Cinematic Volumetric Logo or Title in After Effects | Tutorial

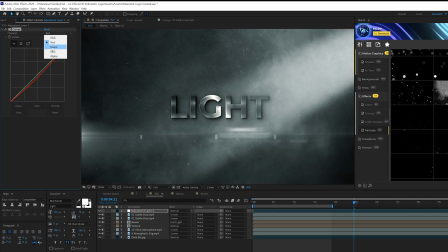(8:11)
So we're going to colorize this with this curves effect, go to the green channel and maybe we'll bring this down by a little bit as well. And I think that's totally fine. We'll go ahead and take this effect and we'll duplicate it, reset it, and we'll come here and create a big S curve here.
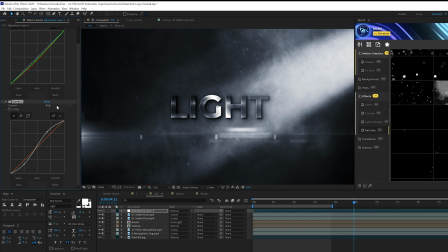(8:27)
And this will allow us to create some great contrast. And then maybe we'll come here to the red channel one more time and bring this down by a little bit more.
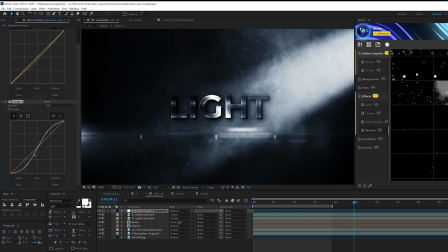(8:34)
And by really dialing in the RGB curve here, you can create some very strong contrast, which is really going to separate and punch this scene. So, really decide on how much contrast you want to have. Maybe I'm taking it too far, but it's completely up to you. So just the second curves effect really punches and dials in everything in this scene.
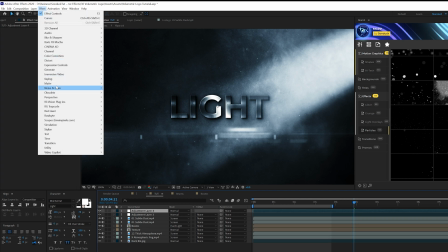(8:54)
And we'll go ahead and create one more adjustment layer. Go to effect, noise and grain, and make sure you add noise because right now this is very clean.
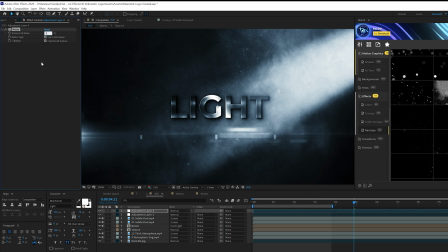(9:01)
And we set this up to maybe 18% uncheck use color noise. It's going to make it seem a lot more gritty and, in my opinion, a lot more cinematic and professional.
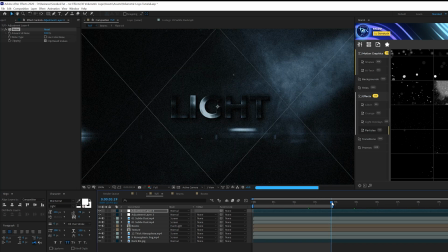(9:11)
So now you're going to have a scene that will reveal on everything with the assets that we use to this nice, colorized and controlled scene. So that's our tutorial on creating this really cool volumetric logo or title right here for After Effects. See, it's all about compositing the elements together and it's just pretty much easy to do. So I hope you enjoyed this video. If you're new here, be sure to hit that subscribe button because we post multiple post-production tutorials every single week right here on the channel.
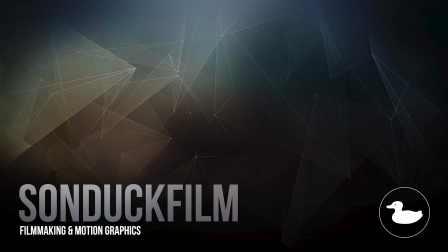(9:38)
You can also hit me up on my social media networks. Those links are below. And always, be creative.